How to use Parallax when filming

Hi, this is Doug from YourFilm, and today I want to have a bit of a chat about the idea of parallax. It's something you've probably seen before, but didn't know the name for it. Let's have a look at some examples.
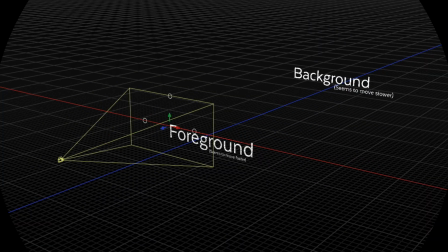Parallax is the effect created by the apparent relative motion of still objects due to differences in distance from a camera in motion.
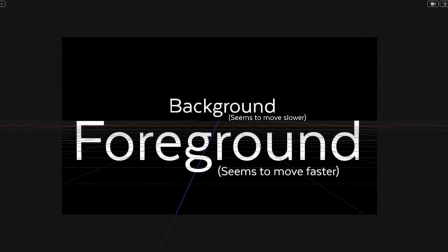Objects close to the camera appear to move faster. Objects further away appear to move slower.
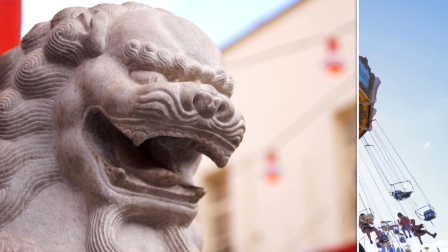A good cinematographer or director will use this effect to create dynamic movement and visual interest in an otherwise static shot.
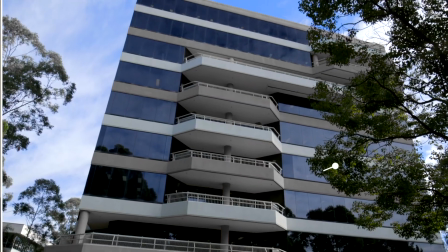Foreground elements enhance the sense of movement within a frame and if none are available simply placing
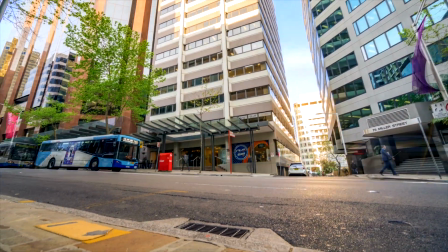the camera lower down allows the ground itself to serve as the foreground element that creates the parallax effect.
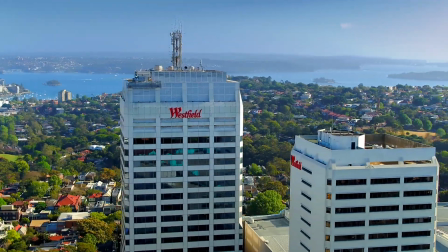Add a pivot or an arc to the motion of the camera and another dimension comes into play. Just like the fulcrum of a hinge the focus point on the moving camera is located on the
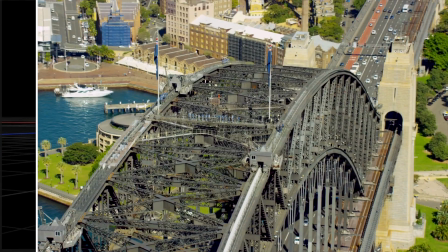subject which as a result stays relatively still and central in frame.
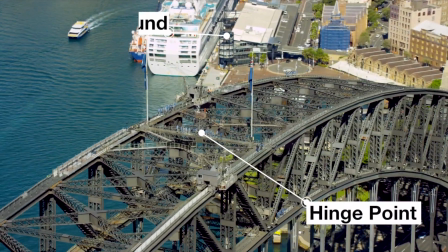By contrast, any foreground or background element moves relatively quickly to the hinge point,
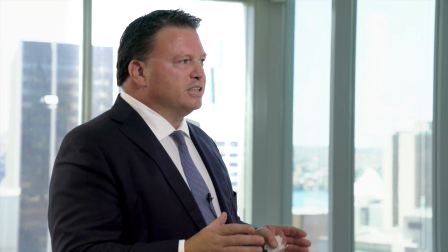giving a sense that, at least in this frame, our subject is the focus around which the world appears to revolve.
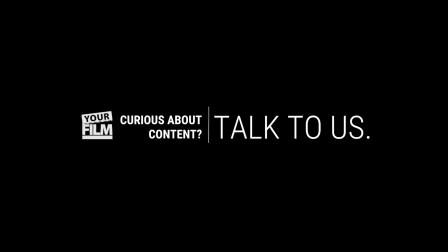It might seem like a small detail, but it's techniques like this that make a big difference to your film.